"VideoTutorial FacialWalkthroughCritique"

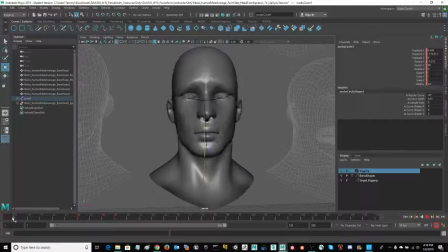Oftentimes I'll put a blink right at that high point of anticipation, and then you can clearly see off the blink that the eyes are leading the action.
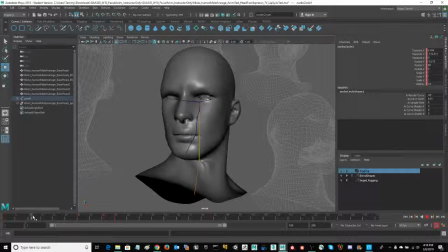Notice the eyes have led the action down. Blink. I'm using the blink actually to make the eyes continue to look alive as I add some expression into the
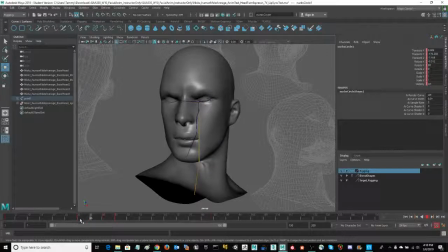forehead as well. I'm rotating and testing the jawbone here from side to side. You don't want to go too far with that. Know your range,
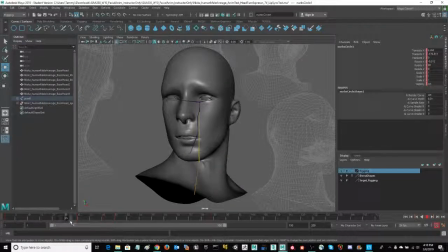otherwise you're going to make it look broken and not give it the attitude or the range of motion that you actually want. So know your extremes. Alright, notice I'm employing the brow also.
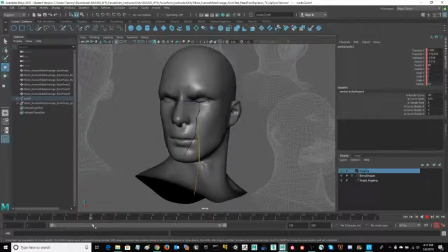The brow is coming down as I blink in anticipation of this radical move that's coming out.
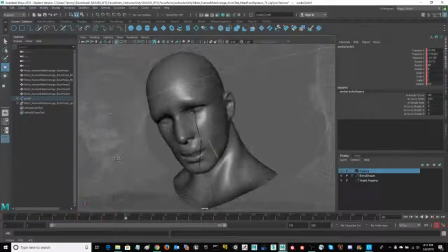His eyes are leading. Again, coming up. There's a slight cush, and then settle into that extreme pose,
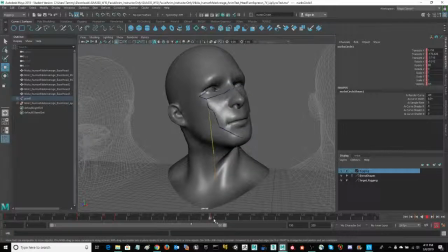all the while making sure that the face is alive and the expression is there. Now, I'm testing the lip syncing so that I could show you the difference in here. That's why the expression is dead.
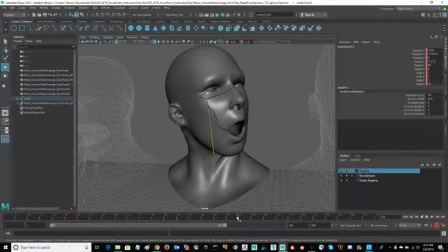I haven't put any keyframes, no expression in there. Notice the difference between the expression and the eyes and the brow and all the look alive motion here, and then he just flatlines. Very important to keep that face looking alive with motion.
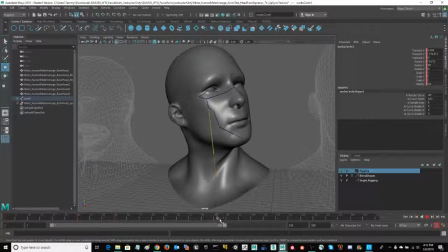Even the subtlest of movement, subtlest of keyframes on the brow and the eyes will make all the difference in if your character looks alive or if he looks robotic.
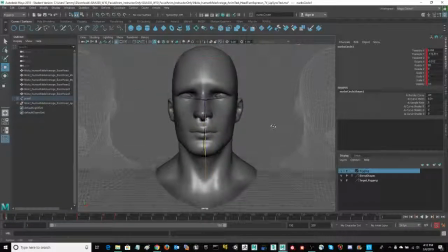Alright, in the next series, I hope you can join me where we step through the setup and the animation in step-by-step tutorials for those who are beginning and need that additional support.
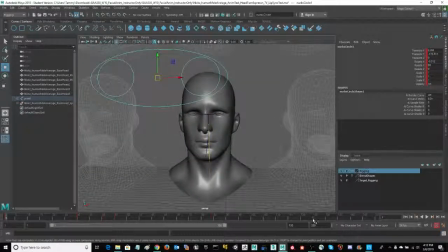Thank you for joining me. I'll see you the next time.